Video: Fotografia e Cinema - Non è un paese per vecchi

Ciao ragazzi, io sono Emanuele, bentornati su questo mio canale dedicato alla fotografia e al videomaking. Come da titolo, oggi sono qui per parlarvi un po' della fotografia del film Non è un paese per vecchi del 2007 diretto dai fratelli Coen e la cui fotografia è stata curata dal grandissimo Roger Deakins. Il film è stato girato con un rapporto d'aspetto di
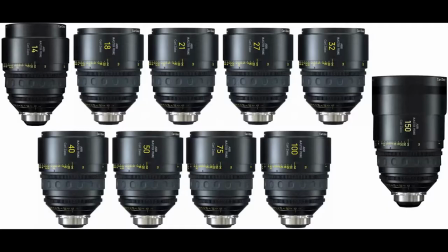[0:31]
2:41 e Deakins ha utilizzato telecamere Harry e lenti Harry Master Prime insieme ai Coke S4.
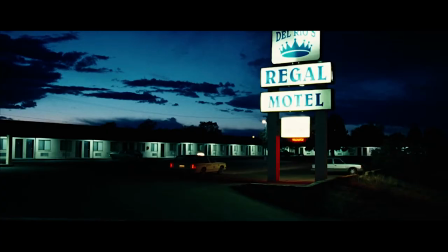[0:39]
La maggior parte della storia si svolge in alberghi, distributori di benzina, per strada, tutti luoghi descritti in modo molto evocativo nel libro.
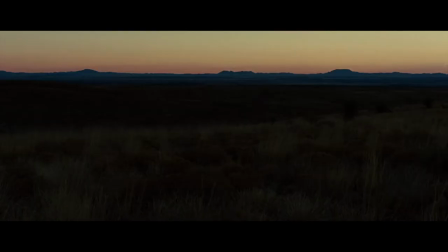[0:49]
Il paesaggio per cui è molto importante e infatti le prime inquadrature che vediamo in questo film sono
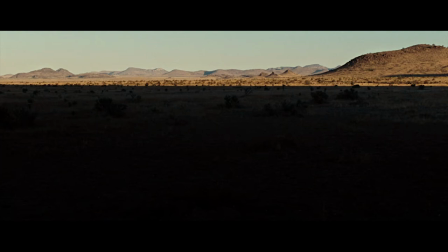[0:55]
inquadrature di paesaggi e come composizione in alcuni casi mi ricordano molto quelli di Fargo,
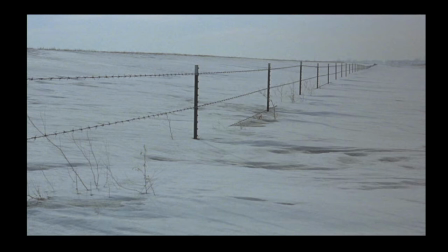[1:00]
film nel quale la fotografia è stata curata sempre da Roger Deakins.
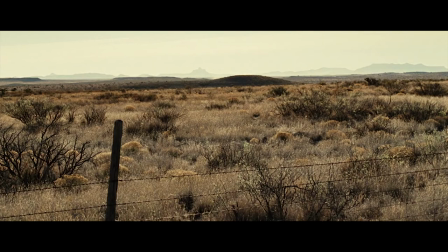[1:05]
Spesso poi vediamo la linea dell'orizzonte in queste inquadrature posta in alto, ma non solo in queste inquadrature iniziali, anche in altre nel corso del film. Il che può contribuire a percepire il paesaggio come qualcosa di opprimente. È una tecnica che è stata utilizzata da Deakins, che utilizzerà Deakins, perché è un film che viene dopo Non è un paese per vecchi, in Sicario, diretto da Denis Villeneuve, e anche lì fotografia curata da Roger Deakins.
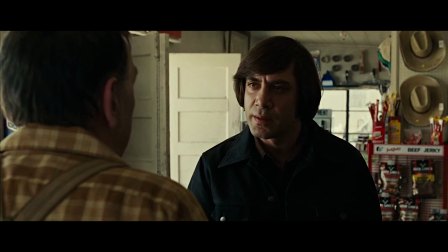[1:31]
Di sicuramente opprimente c'è il personaggio di Sigur, che nel libro viene descritto come la personificazione del male, e quindi Deakins e i fratelli Coen per tutto il film volevano renderlo una figura molto oscura e indistinta.
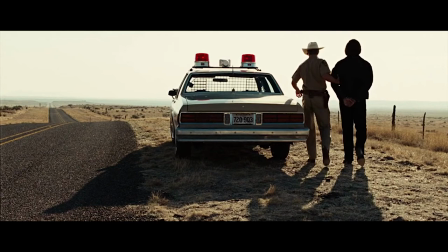[1:46]
E infatti quando lo vediamo per la prima volta, quando viene arrestato per strada, il suo volto ci viene nascosto, non lo vediamo né quando sta per salire né quando è in macchina.
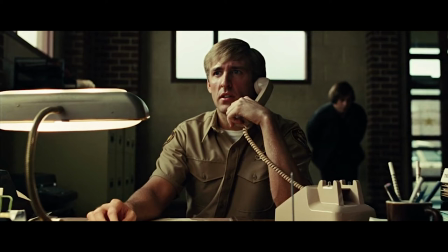[1:55]
Poi lo vediamo seduto in una stazione di polizia in manette, mentre in primo piano c'è un agente di polizia al telefono. Sigur è dietro di lui, sfocato, ma vediamo che inizia a divincolarsi dalle manette.
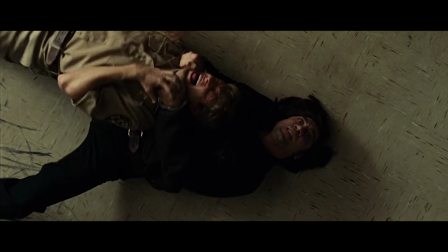[2:05]
E la prima volta che lo vediamo in volto ha questa espressione, il che è tutto un programma su quello che vedremo nel corso del film.
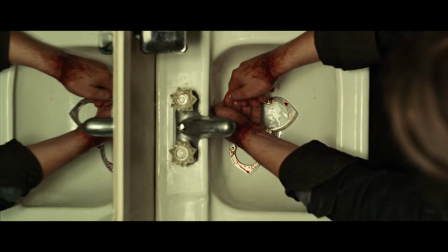[2:12]
Qui poi abbiamo questa inquadratura dall'alto che Deakins userà in un altro film, ovvero Sicario.
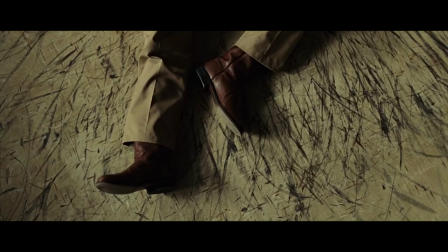[2:18]
Bellissimo anche il dettaglio del pavimento con tutte le strisciate delle scarpe lasciate dall'agente di polizia che è appena stato strangolato. Nel corso del film poi abbiamo molti riflessi che spesso danno anche una mano ai personaggi nelle loro azioni. Una peculiarità della fotografia di Deakins è il largo uso che fa lui delle luci pratiche e questo film non fa eccezione. Spesso e volentieri vengono anche utilizzate come unica sorgente luminosa in scena.
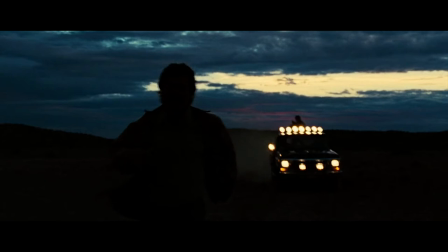[2:46]
Ad esempio quando i narcotrafficanti inseguono Moss in macchina all'inizio del film, oppure quando lo sceriffo Tom è nella camera dove è morto Moss e viene illuminato da una luce della camera e dai fari della macchina e nient'altro. Per quanto riguarda poi l'illuminazione dei volti, anche qui Deakins utilizza una tecnica che ha spesso e volentieri utilizzato nei film precedenti,
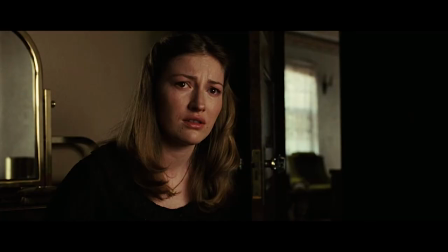[3:10]
ovvero opta per un'illuminazione dei volti che ricorda molto le opere di Vermeer, con la luce che arriva da un lato e degrada dall'altro lato, senza che vi siano altre luci a illuminare il lato più scuro del volto. Con questa tecnica di illuminazione, secondo Deakins, si ottiene una maggiore profondità dei volti.
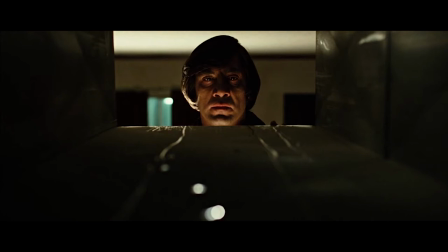[3:29]
Ma abbiamo anche altri tipi di illuminazione, ad esempio l'illuminazione dal basso,
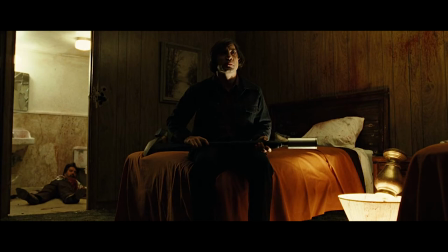[3:33]
quando ad esempio Sigur uccide gli uomini nella stanza di Moss e si siede sul letto e la luce della lampada caduta a terra gli illumina il volto proprio dal basso.
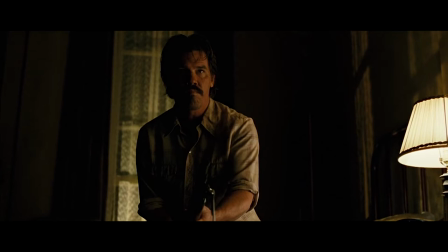[3:43]
A volte invece si opta per un contrasto più accentuato, con metà volto illuminato e metà completamente oscurato.
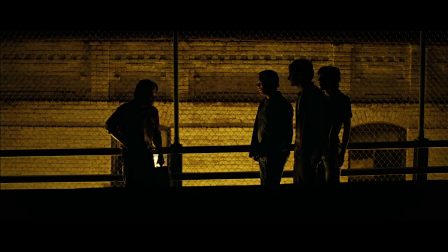[3:49]
E per quanto concerne l'oscurità, non manca nemmeno in questo film un grande marchio di fabbrica di Deakins, ovvero le silhouette.
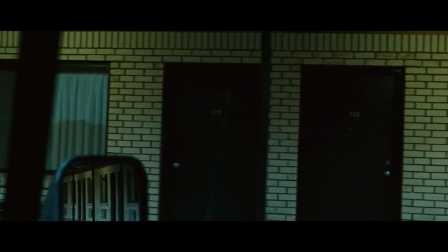[3:56]
Così come tante sono anche le inquadrature dal punto di vista dei personaggi, che ci calano ancora di più nella storia.
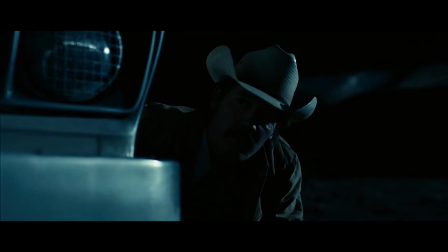[4:02]
C'è anche poi un interessante aneddoto per quanto riguarda la scena nella quale Moss
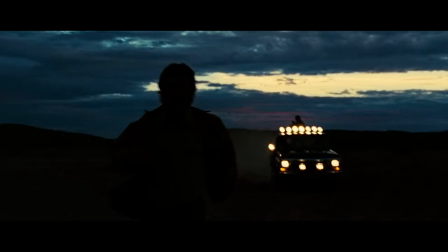[4:08]
torna sul luogo della sparatoria e viene trovato dai narcotrafficanti e viene inseguito da loro.